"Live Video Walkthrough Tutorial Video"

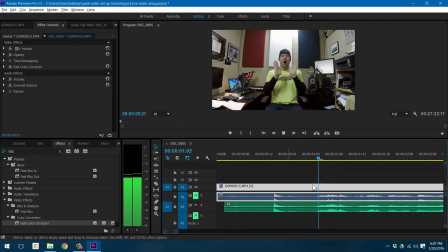(16:32) So let's find the place where I want to begin. Alright, we got to film a video, but as you can see, the set is pretty...
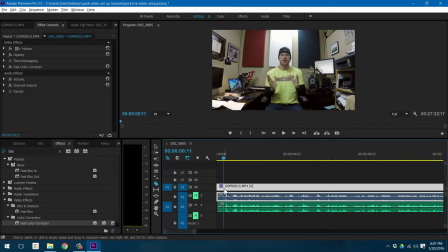(16:47)
I don't know why I was doing this clapping thing, that's kind of annoying. I would probably recut all this stuff, but let's just get rid of this. And then you always want to start off with a dissolve, a dip from black,
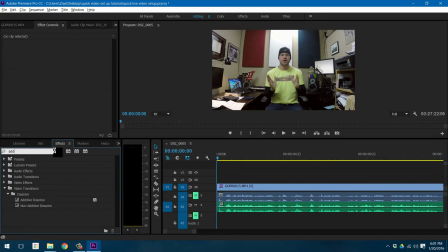(17:02)
or in this case we can just do a regular additive dissolve or a cross dissolve. This is great to use this filter, but also get comfortable over here. There's video transitions, dissolve, and let's do a cross dissolve. This will.
All right, we got to film a video, but as you can see, the set is pretty messy.
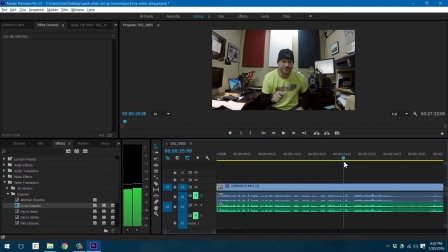(17:21)
Okay, so we're about to transition to a fast move. I'm going to cut on the action, right? We'll do that, and then notice one thing about the GoPro. You see this fisheye effect?
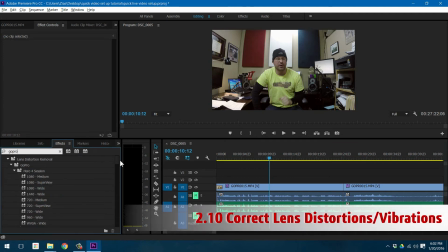(17:31)
What's actually really nice is there are presets in Adobe Premiere to remove the fisheye.
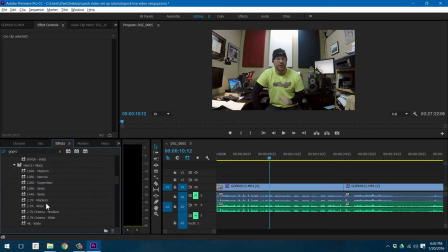(17:38)
In fact, if I look down and find the Hero 3 Plus Black, 2.7K medium, that's exactly what I had.
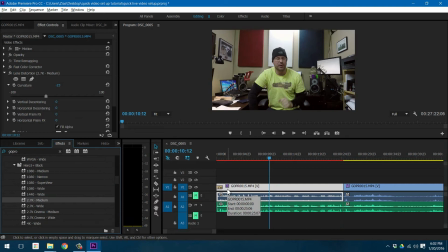(17:46)
I can just apply that and it will correct it automatically for me. See the difference there? Let's turn that off and on. So I love that. It takes a little bit to process. Notice my timeline up here turned red.
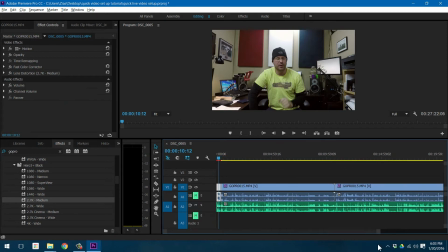(17:59)
That means that there is an effect here that is not fully rendered. So we're going to copy that and paste it to these tracks. Beautiful.
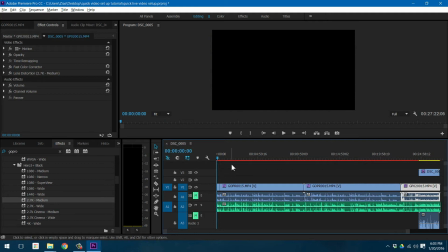(18:11)
Okay, so we got our intro. It's fading in. And then let's take all this junk and we're going to speed it up.
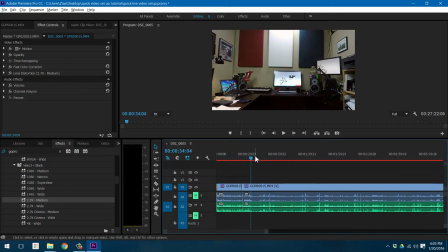(18:19)
Now there are some points in here when I talk to the camera. So let me find those and clip them out first.
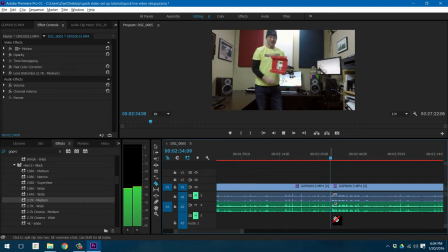(18:30)
This might be interesting.
Pretty cool 3D print, stuff like this.
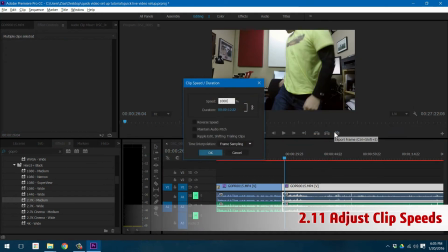(18:38)
Let's set this to 1000. The speed duration, of course, will speed it all up.
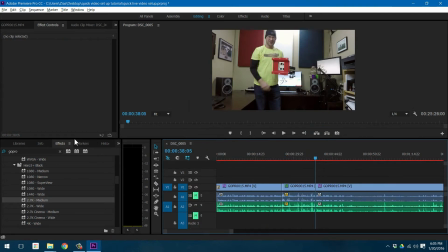(18:42)
Ripple delete to bring your real clip back, and then throw in a video transition. Maybe since we're kind of going forward in time, we might dip to black, or in this case just a cross dissolve to show that we're kind of switching momentum.
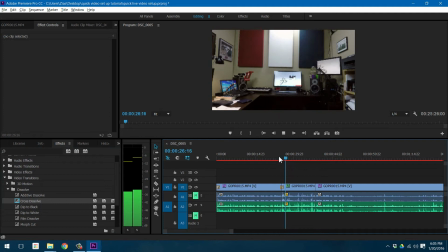(18:59)
A little bit more professional. So you notice this red is really cramping my style.
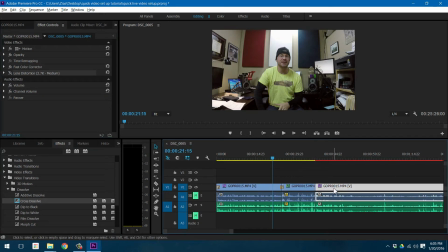(19:05)
I'm going to turn off my lens distortion for now because that is just killing my performance as I watch this.
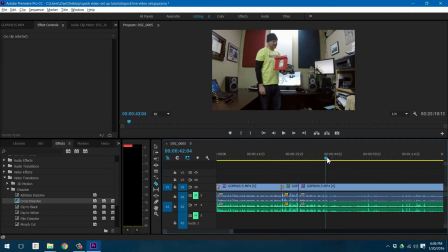(19:13)
Again, find a good place right.
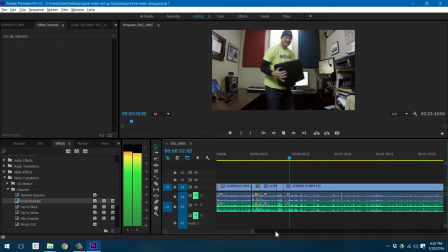(19:23) Oh. And this is the absolute worst when you have to rewire something. But in the long run, it's worth it to make sure you have a clean setting.
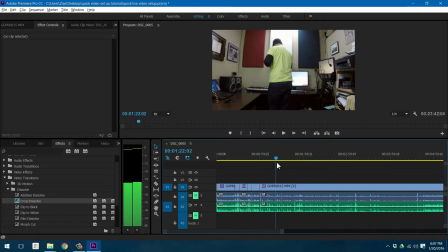(19:36) I suppose it is. I gotta move all that shit back.
Again, try and cut in when you're moving.
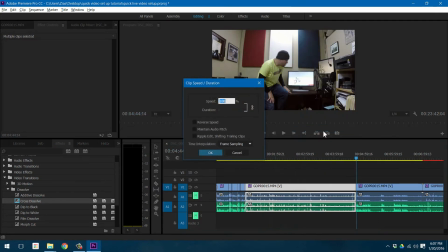(19:43)
Gives it a sense of momentum. 2000. Make sure I'm cross dissolving. You know, whenever I do a speed up sequence, I like to cross dissolve. Just really shows you're going into a speed up mode.
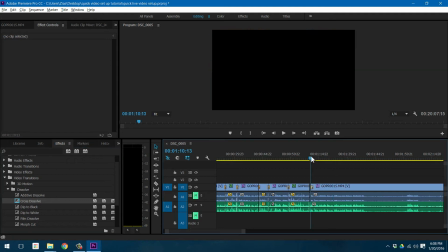(19:59)
Lets the audience know you're gonna have a little change of momentum. Seeing the screen. As I'm kind of listening to this, I'm gonna watch my audio.
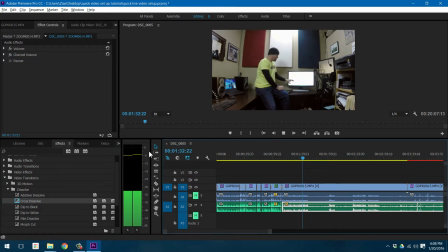(20:05)
Make sure if you're gonna have the I want my audio to peak out at about exposed. -3.
In this case, my monitor is up to 100% brightness for regular use, but if it's gonna be